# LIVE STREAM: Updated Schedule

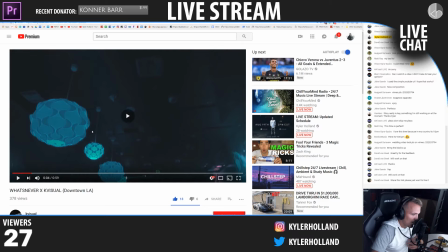Like, just how we're going forward. This is how you do motion, guys. Like, listen, look at this.
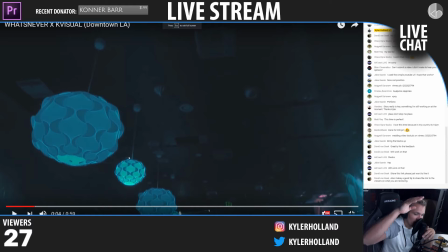So we have a tracking shot going down, like a motion going down,
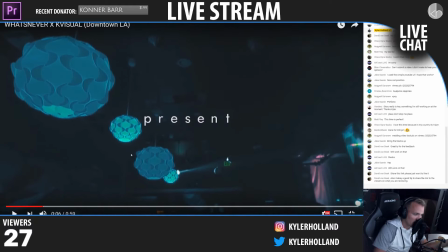and in post, he's like, all right, I need to create the motion going backwards.
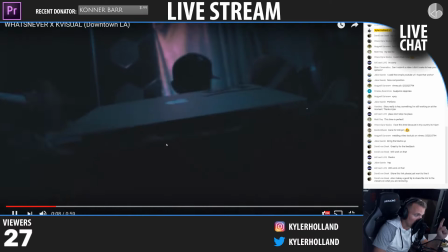So he did a reverse speed ramp right here. Boom. Reverse speed ramp to make something go back up.
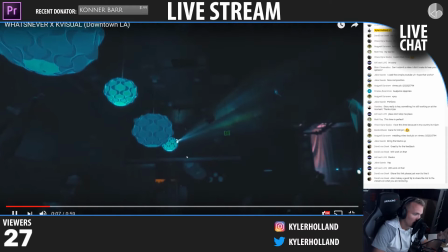So that is a really cool technique to reverse something to change the motion. Then it comes back up here.
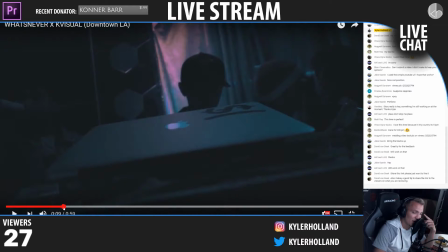And if you guys listen in the background, there's actually sounds that are tied to it.
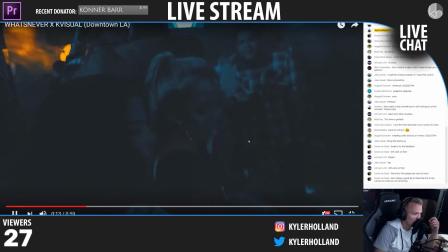Nice. Cool, let's see how you ended
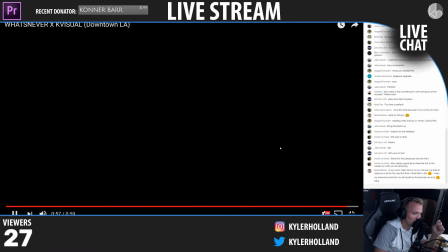it. Nice. Good warp with the audio as well. I think using low pass.
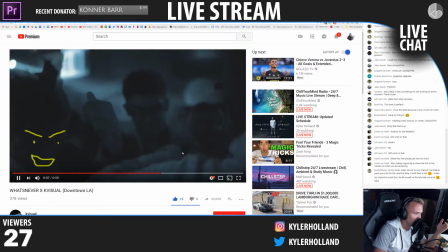But overall, I really enjoyed it. It's a great video. I want to see you do longer edits.
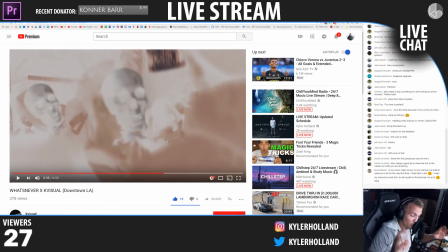Like, it reminds me of Andreas Hem, like at concerts with actual strobes and stuff. So, yeah, your use of skull is awesome. So, thank you for sharing, Kevin. That is definitely sick. If I'm ever in LA, I will have to hit you up.
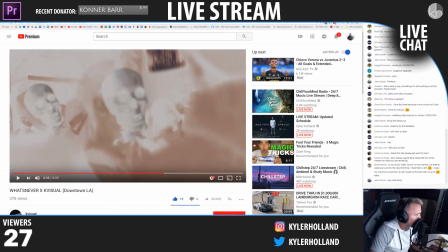All right, so now we have Jake. Jake shared this video.
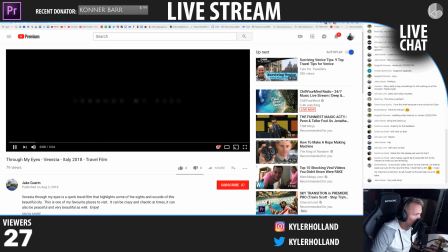And if you are just joining, I'm going to open it up for 3 more submissions because we had 3 people do repeats. So I am now accepting 3 more submissions. So use the link that I shared earlier. If you scroll up and share a video, I am allowing 3 more submissions. Let's keep reading these.
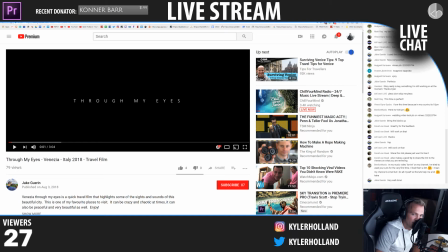Also, maybe a good tip to share the link to viewers on what you are reviewing. For sure. I can definitely share the link if you guys want to see it after I'm done reviewing it. Maybe something I can think about. Ben Lon said, in my music video arrive on my channel.
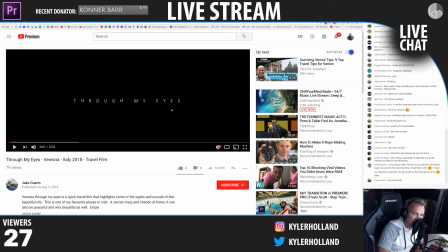I've tried to use your LUTs for the first time. I like them a lot. I mean, my channel is small, but I do it all myself. Let's help me. Ben Lon, that is awesome. I'm glad you enjoyed it. I'm just here to see if you guys can make your day a easier and better place because that's all I do. I help you edit faster. So Jake says, very well done. Jake, let's check out your stuff.
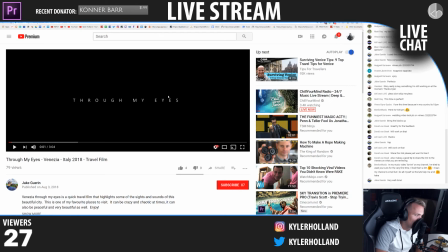Through my eyes. I love that you exported this in 21:9. Or actually, not 21. Yeah, 20:9. Since it's at 1080, so it tells me you're at 1080 by 1920 by something. I don't know what it is. 560 or something.
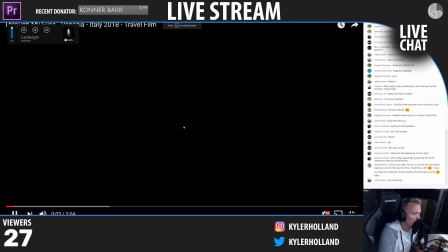What is he?
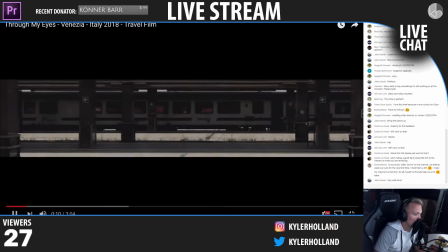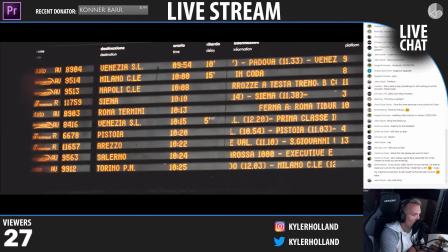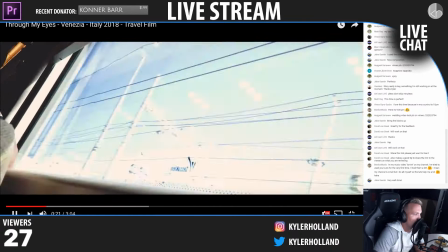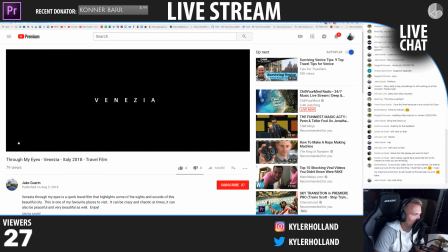So, hold on. I like this right here.
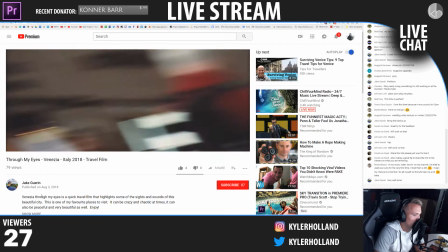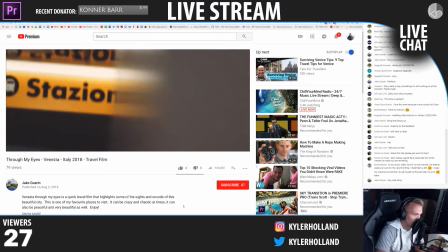Definitely has a different feeling watching it in this window versus the other one.
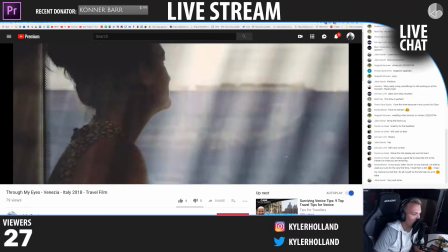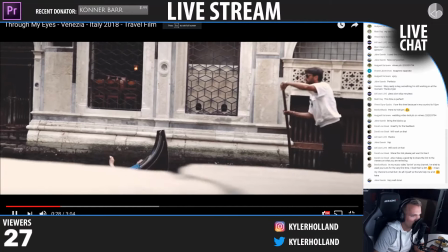Some overlays. We got a lot of overlays going on. That's the way how to blend it. Check out the sound design, guys.
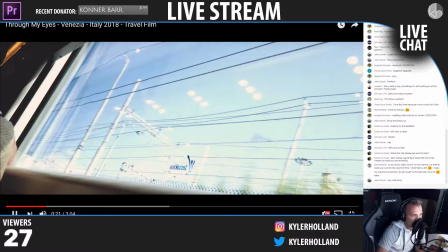We have a lot of overlays going on, and all of a sudden when we get to this area, it's like there's a pop.
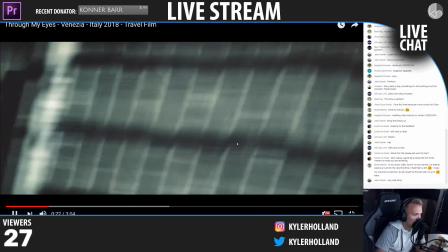All right, submissions are now closed. We have 4 more extras.
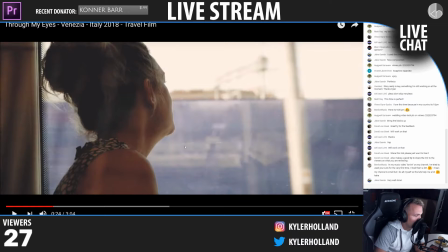thank you for posting those videos. I'll check them out. We are grinding through these.
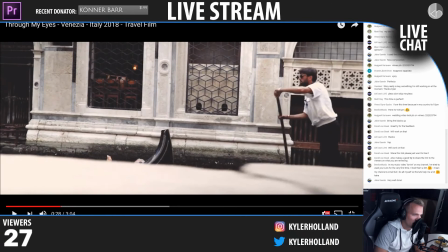Listen. And using an exposure transition right there, that was awesome because it matched the audio. This is important, how audio is so important with visuals. Also, one thing I just noticed, there's actually 21 people in here, and my, what is this?
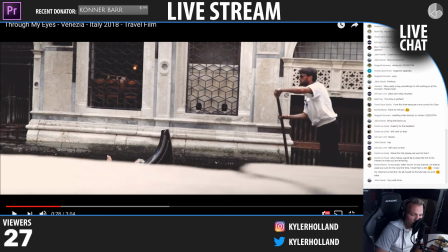My YouTube view counter is not working. So,
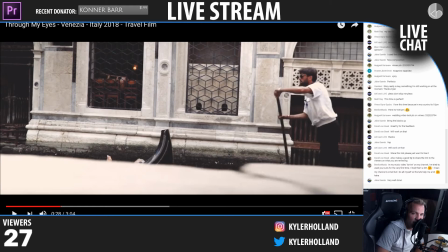I guess I might just take that down because I don't know why it's not working. Alright, we'll see. Maybe I'll just delete it for later. Because I've been keep working.
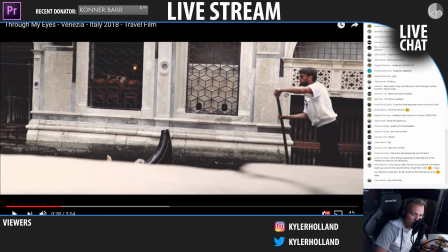Sorry for the pause. I'm gonna delete this, unhide it, and unhide viewers.
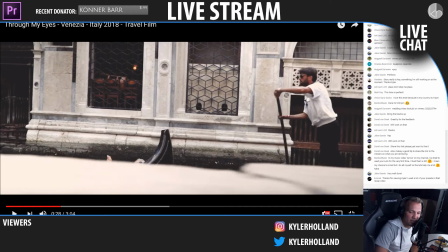Oh, is viewers on the thing? Oh well, maybe I'll just fix it up later. But all right, back to sound design.
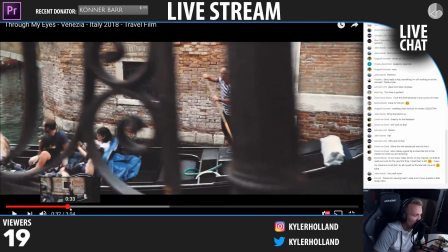Aha! That was awesome. Ow! I just ripped my ear. But this is cool.
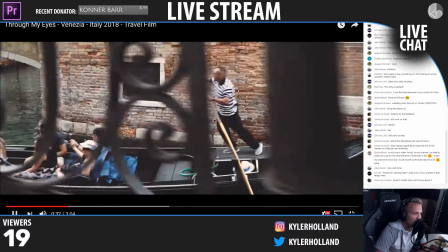You know why it was so cool? Because you went from like no fence to fence, and it looks like it's very complex when it's actually just a masking transition.
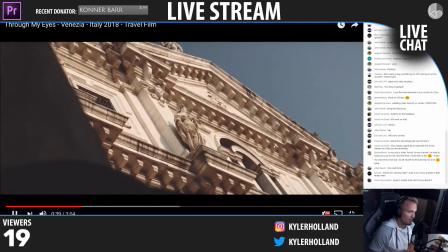That was nice. Another one. Cool. So one thing I'll say right there, you did really good.
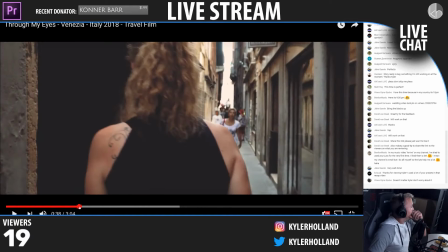Excuse me. Really well with motion.
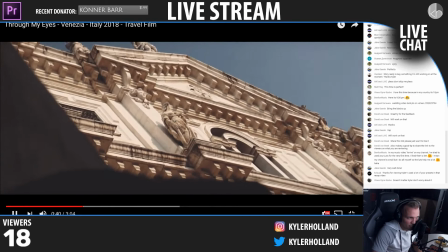However, on this shot, we're going to the left, and all of a sudden we go back to the right. So an easy fix is you can actually flip this
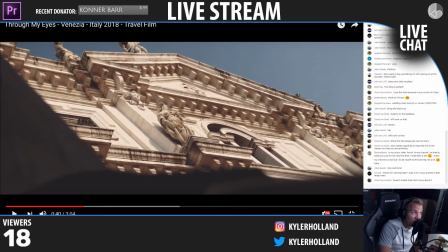horizontally, and that will change the direction of the video.
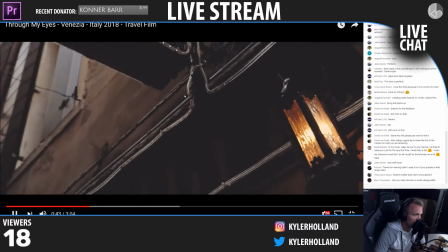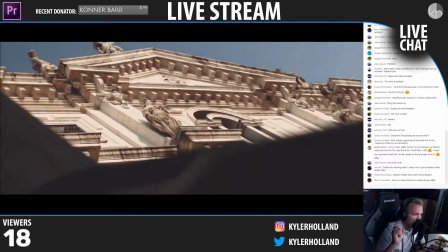Also, the audio, there's an audio glitch right here. Right there.
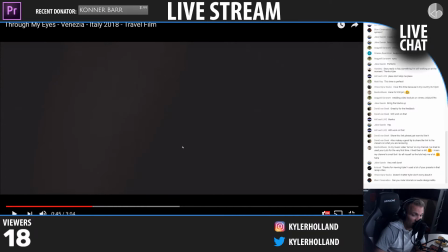So when you are blending audio, you can also blend the audio as well as you can do video. So crossfade those.
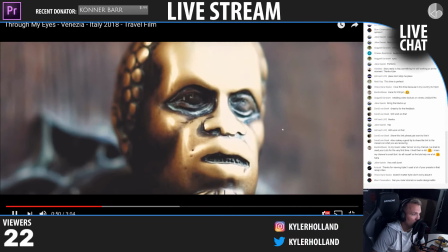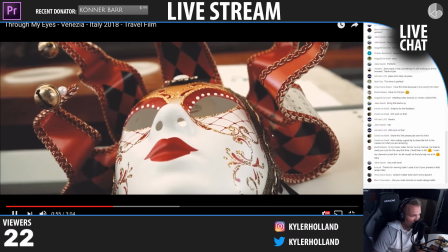Nice. Overall, I like the color grade. I think they all match. Like even right there, check that out.
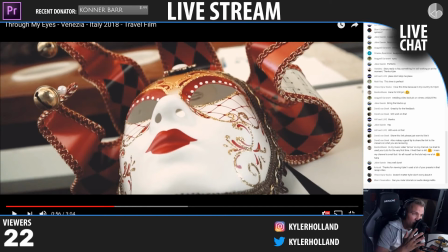Look how smooth this is. Since you're moving to the right and you're moving back to the right. That in visuals literally is the key to what we all are trying to do. Because it blends together so much. K-Visuals said, thanks for viewing, Kyle.
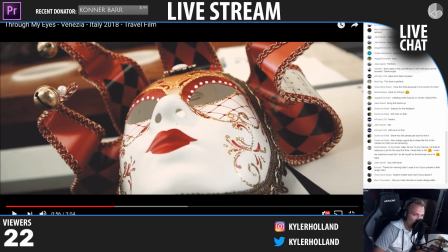I used a lot of your presets in the recap. Thank you for sharing, K-Visuals. Vince said, doesn't matter, Kyle. Don't worry about it. I can't remember what you were talking about. And Blur Cinematics, can you make tutorials on audio design edits?
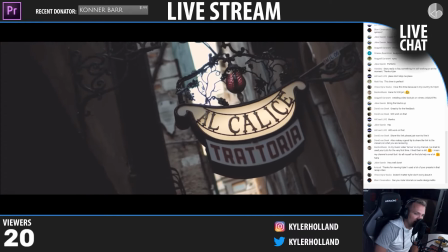Yes, definitely, Blur. I will add that.
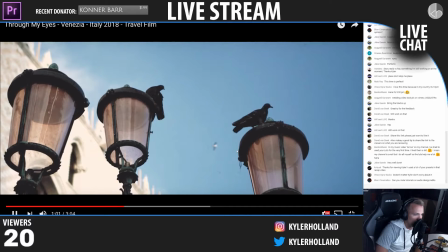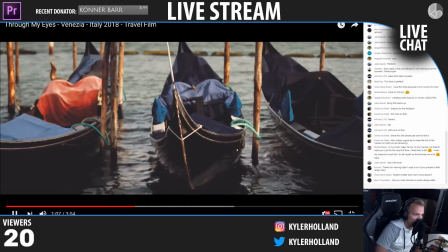I like hearing the audio. That's cool. Nice diegetic sound.
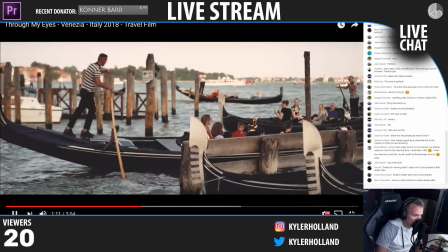Amazing shot. Cool.
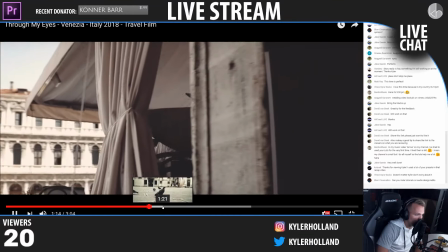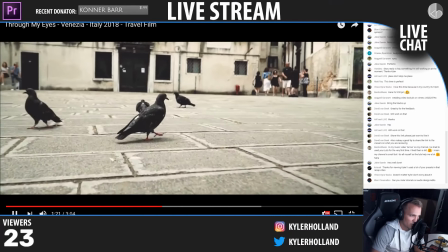Yeah, these masking transitions. Maybe tone down the exposures only until you're doing like big drops and stuff, so don't overuse them.
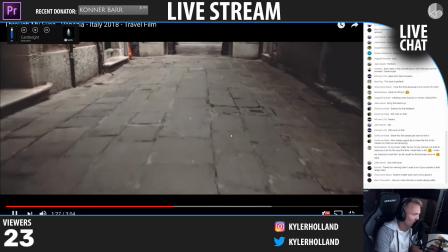That's the big thing with like tutorial or transitions and stuff. You don't want to overuse anything.
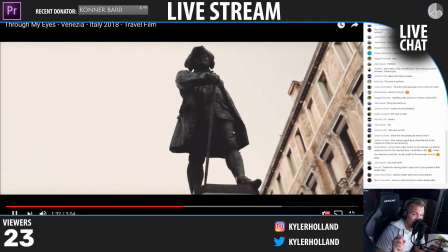You want to use it just enough to have them wanting more.
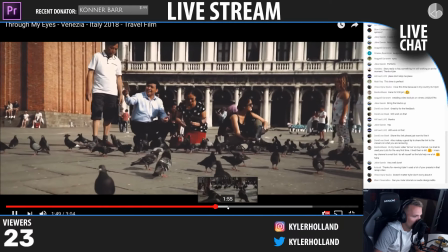I love the motion, love the motion, love the slow motion. Let's see, we're fading out to black.
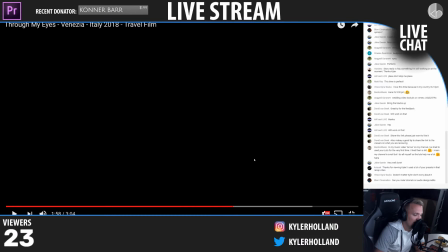Check that out, guys. Listen to this. Faded out to black. There's no visuals, but there's still audio.
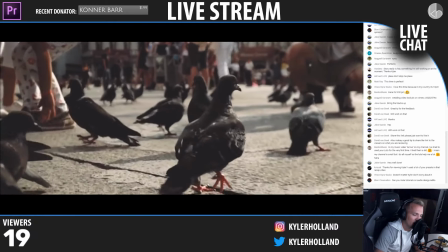Watch.
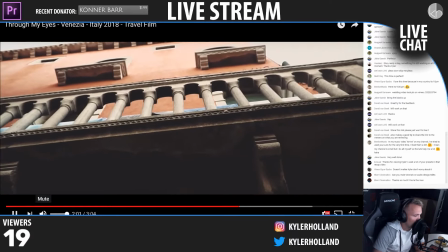Amazing. So, really cool video. I'm going to end that one right there. But this is a great video.
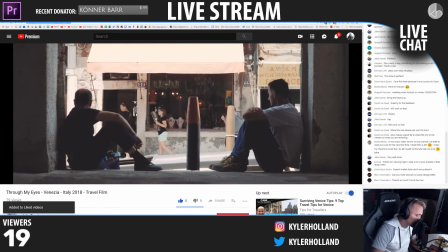Very underrated. Through my eyes. Jake. If you guys want to show Jake some love, here's the link for Jake.
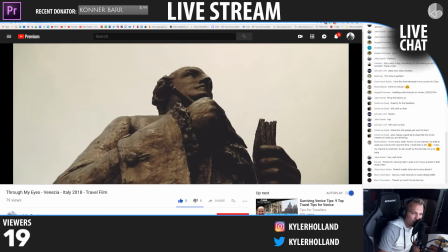It's a video. I just shared it in the chat.
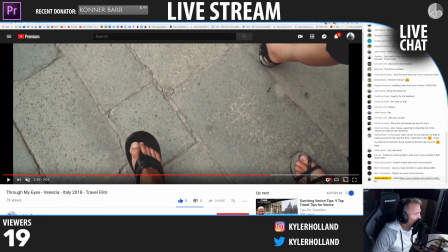So, here we go. Vince. Let me see. I don't know if I already looked at a video from Vince. We'll double check.
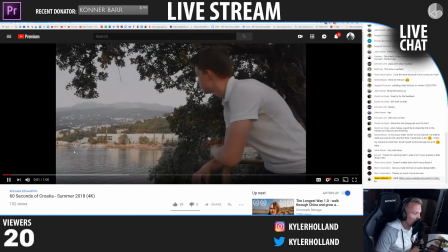Alright, we'll check this out real quick.
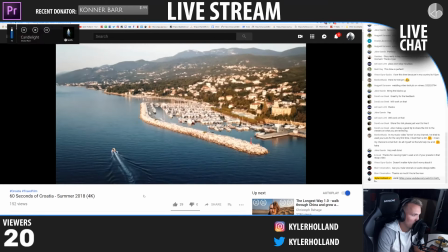Welcome to Croatia. Welcome to Croatia.
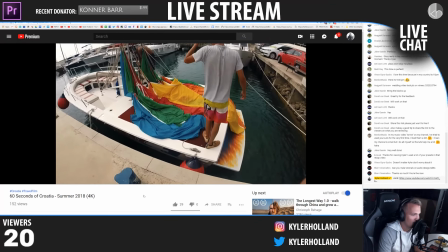When my blue face, ice pops, I'ma make a shoelace, necklace.
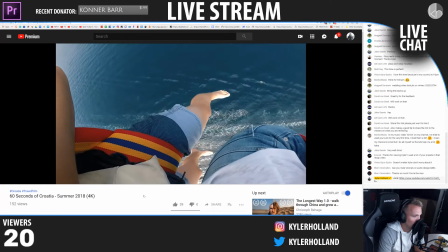Yeah, we whipping pop so.
Nice little travel film.
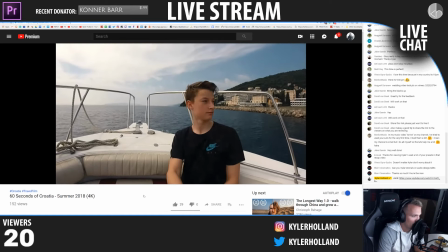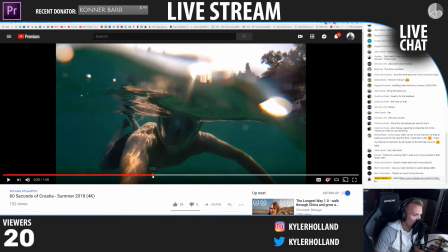Yeah, I like that right there. I don't like the zoom as much, but I like the effects that we had going on underwater.